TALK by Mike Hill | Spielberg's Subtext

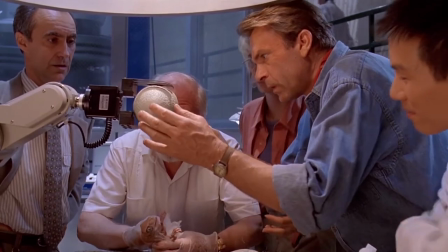Now, the whole point of that thing, the whole point of that incidental moment,
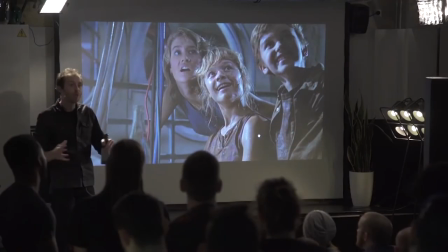is to make sure that when the family unit becomes unified, that it shows that there's been a progress.
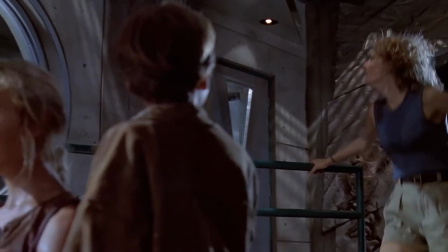So what we're learning and what Alan is learning is that he's better off in the family unit.
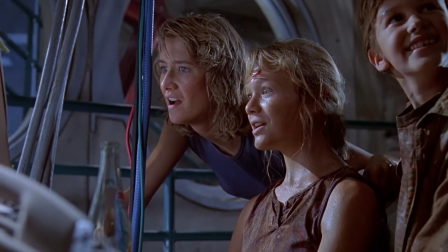Things that he can't do or things that he's not capable of, the next generation, his girlfriend, his wife, his children can help him out with.
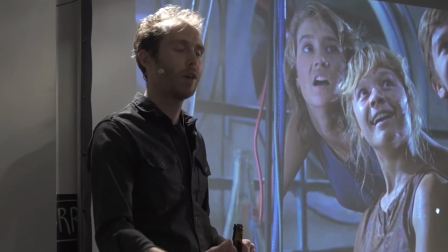It's a whole progression of him as an individual.
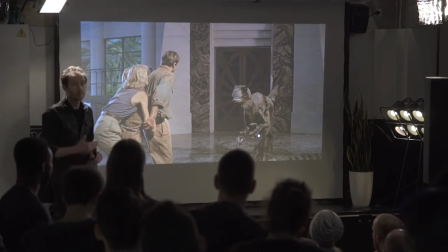So then the big trial is, and this is the point where he comes to an absolute point of being a real father figure,
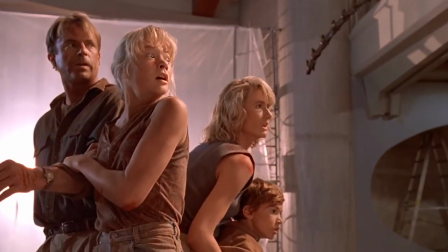is when he has to put his own life on the line. So the shot when the raptors finally go to attack him and he puts everything
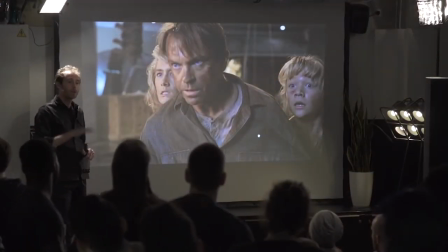down and he's ready to give his life and make sure as best he can to save this family,
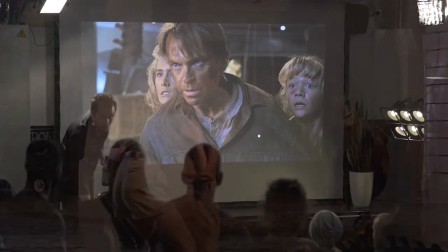this metaphorical family, then what happens in a moment where there's absolutely no chance of him winning?
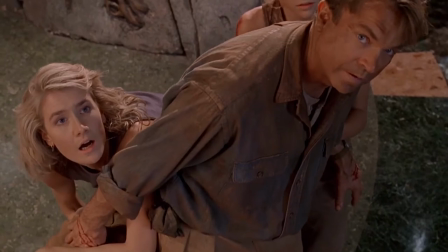Our T-Rex comes back. Now the T-Rex is the one that came out of the cage and forced this journey to start.
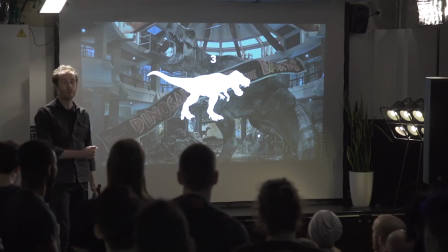It's the one that forced them to the electric fence and got Tim killed and forced Alan to resurrect Tim.
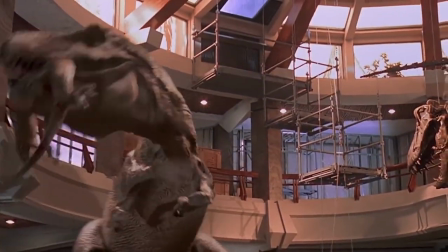This T-Rex is a symbolic T-Rex. He's not there to be a biological threat, he's there to be a symbolic motivator for Alan. So at this point, they're a family unit. They head back to the helicopter. And at this point, you'll notice the whole theme, just pay attention to the theme of Alan's theory that dinosaurs evolve into birds.
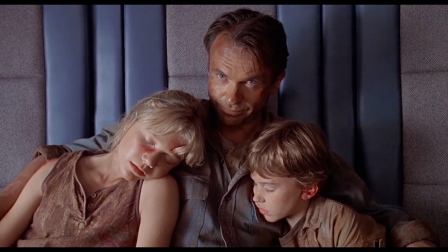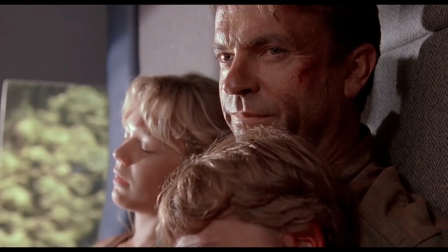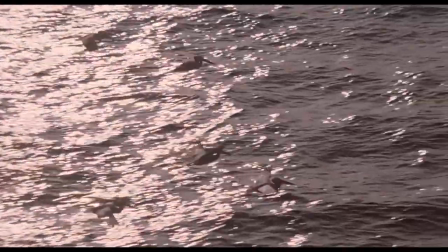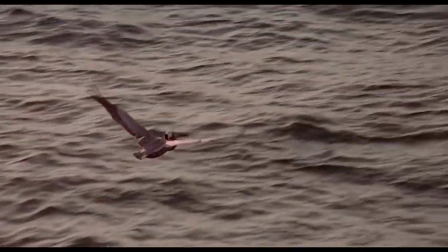So the general idea, going to wrap this up now. The whole thing about Jurassic Park is it's a symbolic evolution.
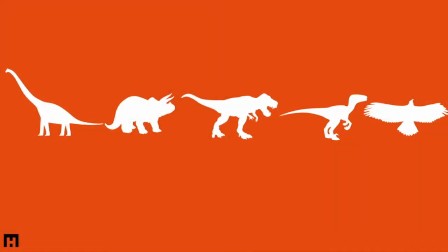And that's why we resonate with it, because it's coming at us from every single level. Now, the idea of the Brachiosaurus, it represents family.
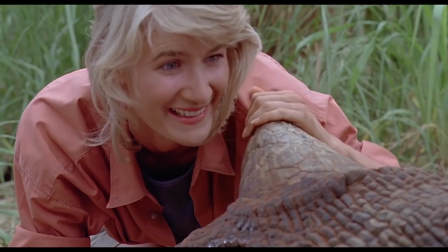The Triceratops represents the idea of maternal instinct. The T-Rex symbolizes paternal instinct as well in terms of father figure.
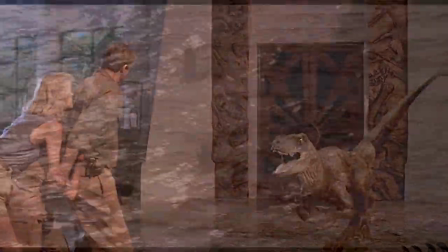The Velociraptor represents just brutal nature. And then the bird represents the evolution of the characters into something bigger than themselves. This is what we're responding to when we watch Jurassic Park. This is what's happening here, not up here. In summary, if you look at Jurassic Park, the reason that it stands strong 23 years later is because its foundations are strong.
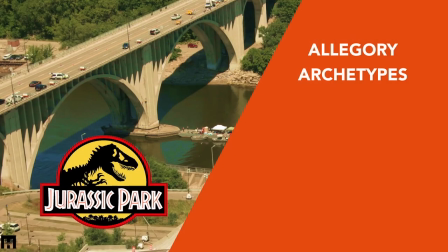Its foundations are built on allegory, archetypes, metaphor, subtext, motifs, and symbolism.
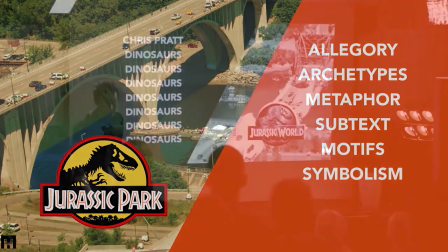And Jurassic World.
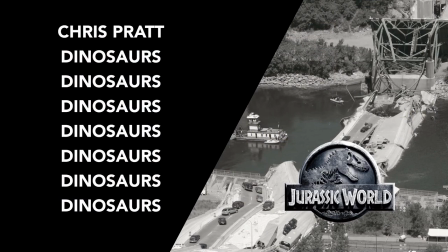So the reason I talked about this today is because I would love to go and see a summer blockbuster that revolves around this and not this.
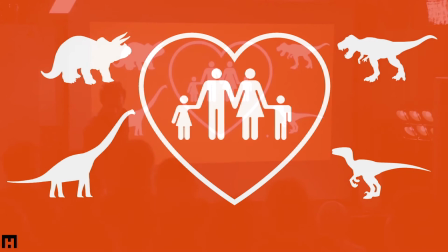And maybe if a conversation is started, we might start seeing something like that. So thank you.